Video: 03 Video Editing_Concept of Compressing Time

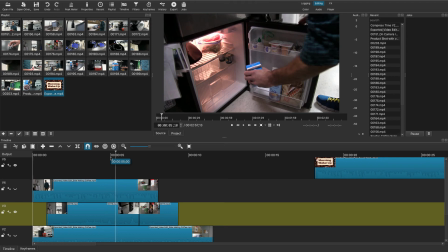(20:38)
But this is a concept of compressing time. Again, I'm going to play it one more time. Watch how it's a little uncomfortable.
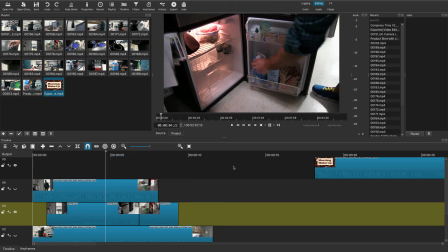(20:44)
He gets the cream.
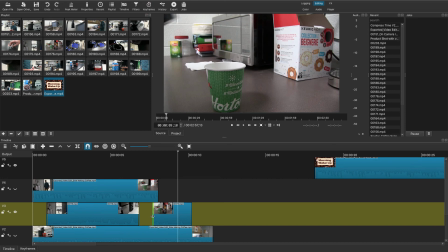(20:49)
And you see how he's at the sugar right away? And all we need to do to fix that is give us a few more frames at the beginning,
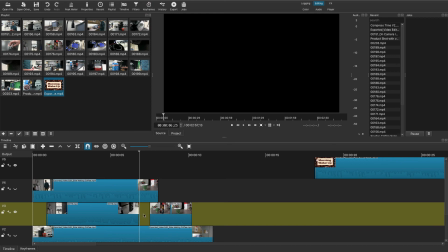(20:57)
maybe a few more frames at the end when he's, again, non-destructive editing.
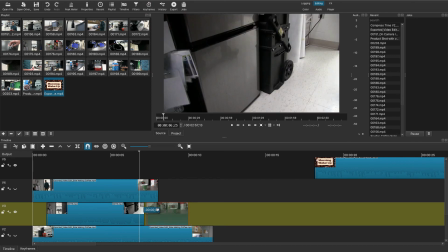(21:03)
I'm going to give a few more frames at the end of when he leaves the fridge, and let's see if it feels a little more natural.
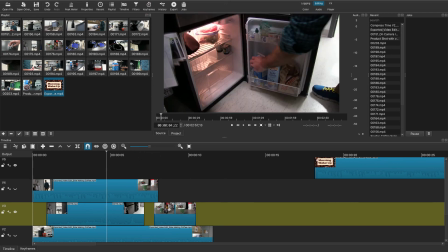(21:11)
Move my play bar. My magnet is on, meaning snap, so this clip should snap to that clip. Now something's not quite right, so I'm just going to move that one, see if it'll work. There we go, for this purpose. Okay, so I'm going to play it again.
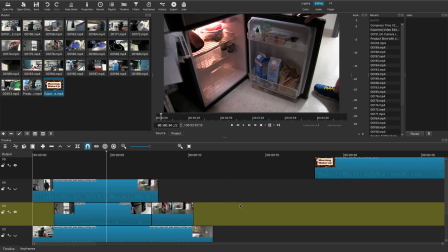(21:26)
Again, it's just the time it takes from getting the cream to the sugar that we care about. Does it feel more natural now that I haven't made him suddenly at the sugar?
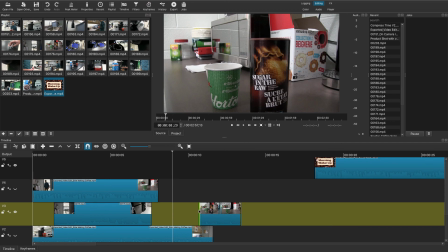(21:38)
Still too rushed in my view. I'm going to give this a little, excuse me, a little more frames before his hand comes in,
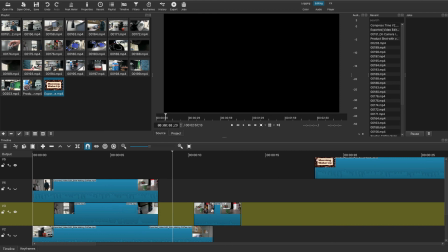(21:45)
and I'm going to give it a few more frames where he leaves the frame after getting the cream. Now let's watch it again.
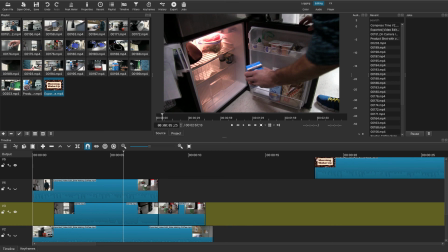(21:51)
So this is what editing is, fine-tuning.
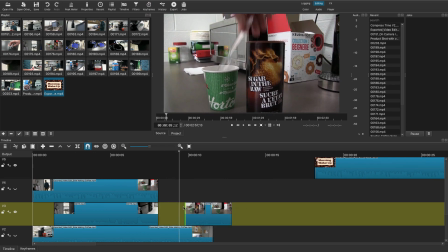(21:57)
Still a bit rushed after he leaves the fridge, so I'm going to extend the fridge shot a little bit more,
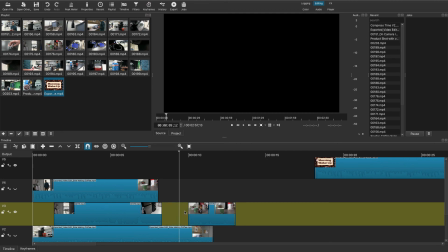(22:03)
and maybe I'll even extend the cream a little bit more. Just a few frames, right? That's all I'm dragging out is a few frames. Again, it's not snapping. I'm sensing maybe the play bar. So I'm just going to adjust this.
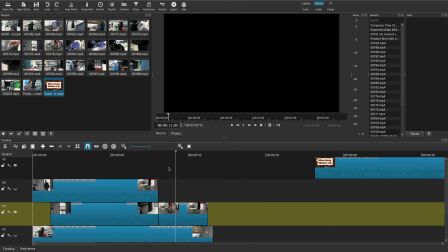(22:19)
Shot cuts can be a little finicky, but for a free editor, it's pretty awesome.
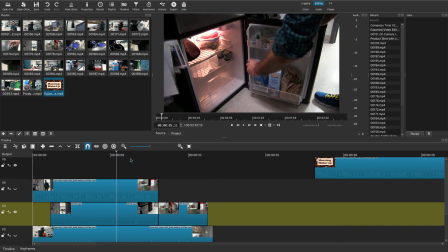(22:24)
I'm going to play it one more time. I've extended him leaving the fridge, and I have extended him arriving at the sugar to get a more natural flow to this little mini scene. All it is 2 shots. Let's see if it feels natural now.
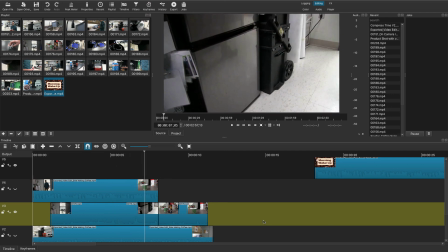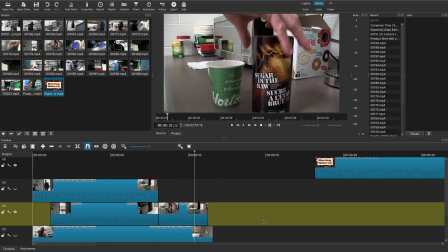(22:44)
Yeah, I like it. I think it's more natural. It gives a sense that he's left one place, takes maybe 6 seconds to get there. I've given it maybe half a second to get there, but it still doesn't feel rushed.
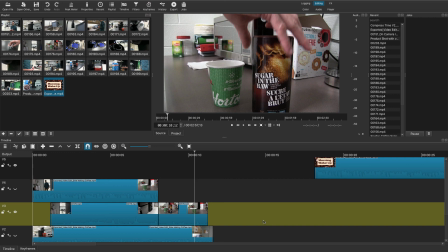(22:59)
It feels natural in me as the viewer. It's transparent to me, and I believe it. That's the point of compressing time. Shortening the video, number 1, so it's watchable for your viewer. Number 2, picking the important parts of clips that you really need to show. And then the third magic part of editing is
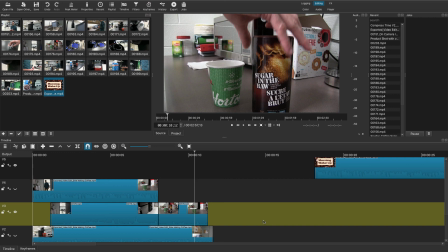(23:18)
spacing things out using frames or no frames so it feels like a natural flow. And that's what you'll see in the rubric. So when I talk about flow, does the video seem rushed because you've compressed too much time, or is it too long?
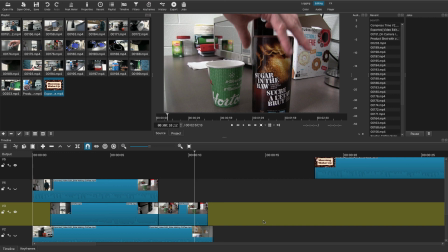(23:33)
And it's like, oh my God, you could have cut that shot way shorter because I'm just sitting here watching this water tank fill with water for 20 seconds, whatever the shot is. That's compressing time. I hope that makes the point. I have a video for you on the website, which you can watch, done by Drew Keller.
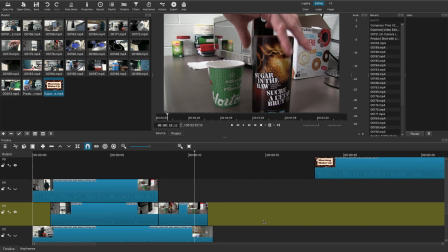(23:51)
It's excellent. It's another example, an extended version of what I've just done. Watch it, enjoy it, and it makes the point very well. You only have to watch up until the breakfast making scene on that.